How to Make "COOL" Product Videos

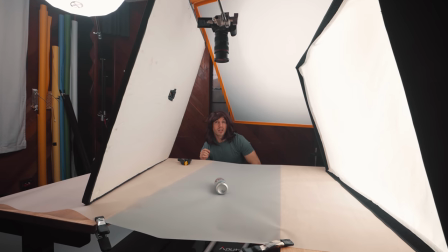[0:00]
In today's tutorial, I'm going to show you how to create this commercial Coors shot.
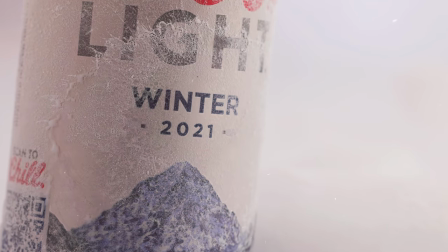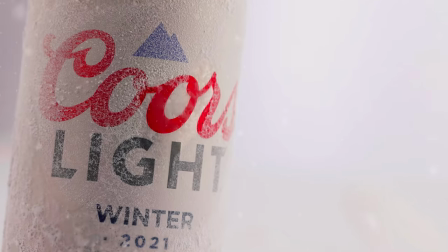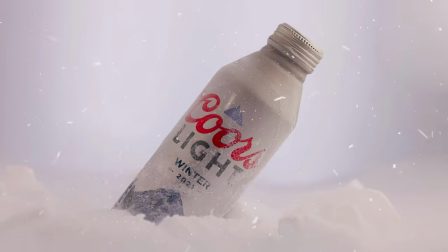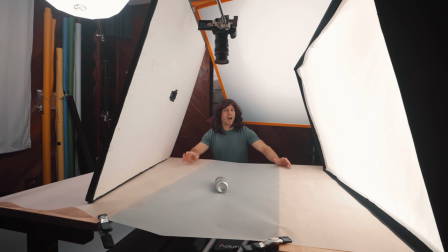[0:20]
Before I show you guys how to create the freezing effect, I'm going to run you guys through a little bit of the setup that we're working with today. I've chosen to do Coors because I think that's probably a great product. Not probably, it is a great product to use for this freezing effect. But I want to talk a little bit about the setup, and you don't have to do this.
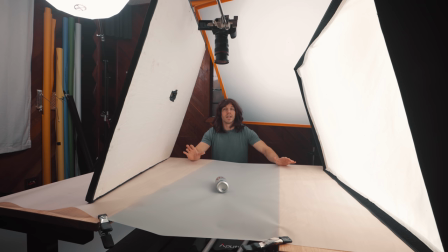[0:39]
You can use the freezing effect in any kind of way that you want. You don't have to have set design, but if you really want to take your product shots to the next level, then you're going to want to implement some kind of set design. But this freezing effect that I'll show you in a little bit, you can do it anywhere. It doesn't have to be set up.
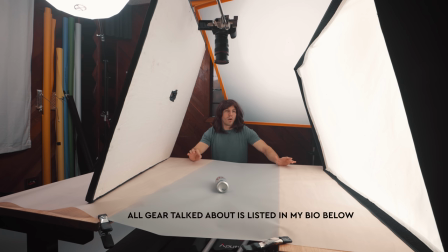[0:54]
You don't have to have fancy lights. You don't have to do anything, but I'm just going to show you guys a little bit more and a few little nuggets of knowledge of what I like to do for something like this.
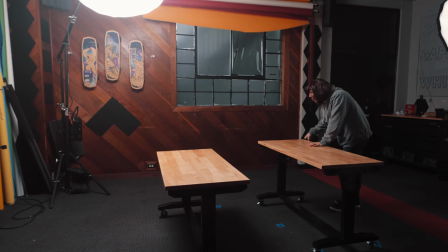[1:03]
So the first thing I did was take two tables and split them apart, allowing a gap right here.
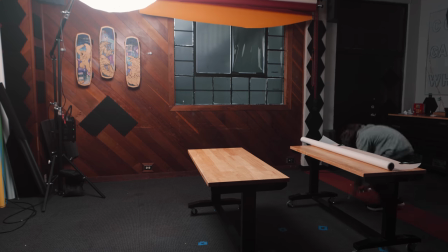[1:08]
Then I took my Savage Transloom background paper, and it gives this a nice frosty look, and I laid it across the top and pulled it tight so that it can hold.
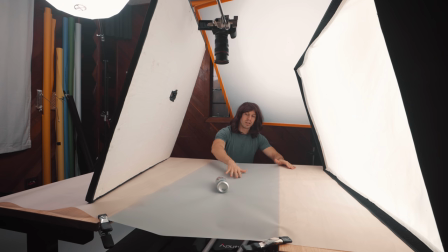[1:17]
And then this is where you're gonna be placing your product, is right here in the center between the two tables. And the reason why I'm doing this is because not only does this give like a nice background look, it gives a very good diffusion light, because I stuck two NAN light tube lights right here.
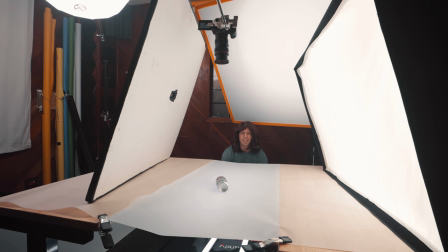[1:33]
You can turn them on like this, as you can see, and it's gonna light the background, giving this kind of glow effect as if the ice is going to be brightening up, giving us a nice background look. Next, what I have is I have my aperture 300D,
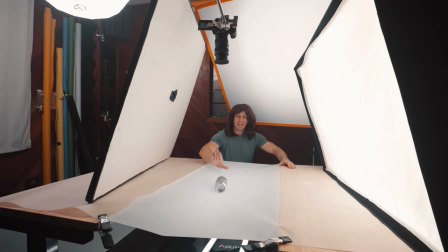[1:47]
and I have it in a rectangular softbox. I have it facing the same way that if this product was standing up, that's how I'd be lighting it. I have as low as I can to the table, and we're getting a nice key light right here. Then I have another aperture 300D, and I have it with two diffusions.
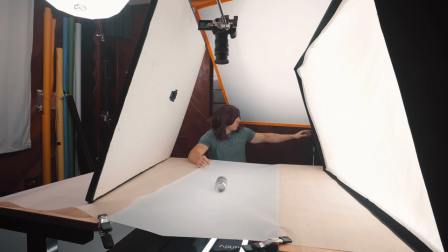[2:04]
I have it by the 4x4 scrim and the other one.
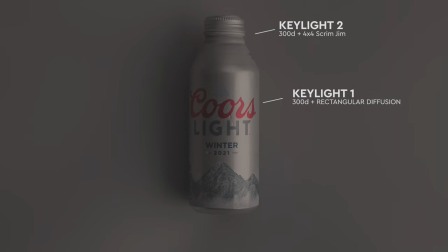[2:07]
And what I'm doing is this is a little bit more dim than this one, which is giving us a kind of key cove light where we're going brighter,
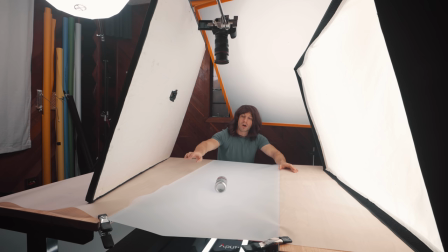[2:14]
then darker, and then darkest on our fill side. And our fill side is just a
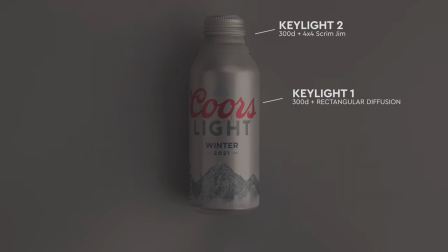[2:24]
beam board that I bought from Home Depot. And you rip off the thing and you get this nice white bounce right here.
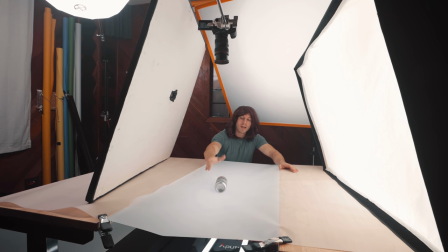[2:30]
Then what I'm doing is I'm loading my two backlights, or the Pavo tubes down there on this side, which is giving it a nice, more of a rim light on this side. So we have our brighter key on this side, and we have our rim brighter on this side,
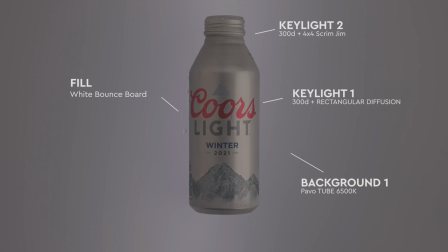[2:44]
which gives us really good depth and makes our product more 3D, especially for something when you're gonna be laying it flat on the ground.
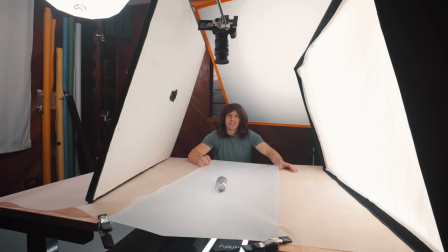[2:52]
Now we're gonna start bringing in the different stuff to really add this all together. And then I'm gonna show you guys how to do, the really cool frozen effect.
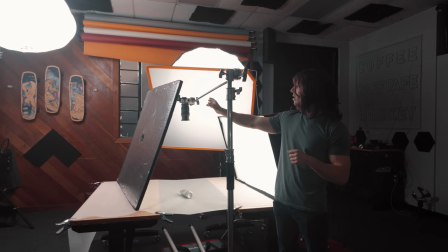[3:03]
Lastly, I just have my camera on a C stand right here. As you can see, I just use a knuckle and then the C stand adapter to screw into my camera.
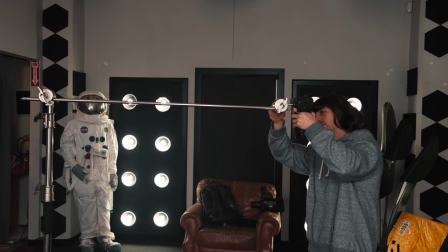[3:12]
I like using that because I can adjust it. This creates a little bit of shakiness.
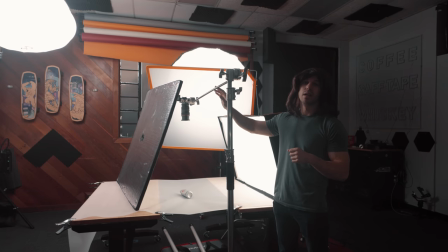[3:16]
There's a way to connect two C stands together, but unfortunately, because of my diffusion over there, there's not just enough room to work. So I apologize if this looks a little cramped, but I really want to get a cool top-down shot. And we're just going to probably in post use a digital push that I'll show you guys.
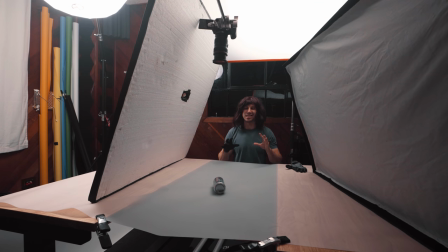[3:33]
Next, what we're going to do is we're grabbing some gloves and we're going to do a little bit of set design. And the way that I want to really sell this effect, and again, you don't need to have all this stuff, but something that I want to add to it just to make it pop a little bit more, is I bought a few bags of dry ice,
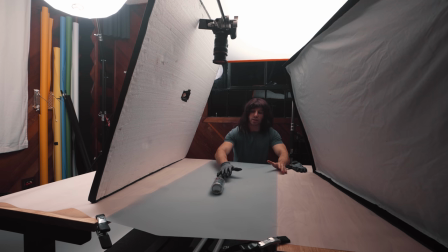[3:47]
and we're going to place the dry ice around this so that it looks like different shelves of snow and give a very cold look to it.
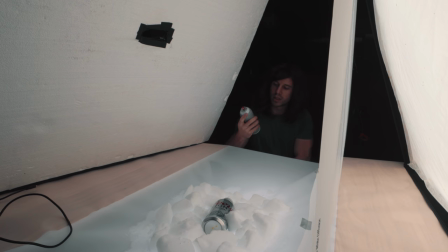[4:00]
Before I do the freezing effect, I'm just gonna use this aerosol hazer spray. You can use a hazer, you can use anything.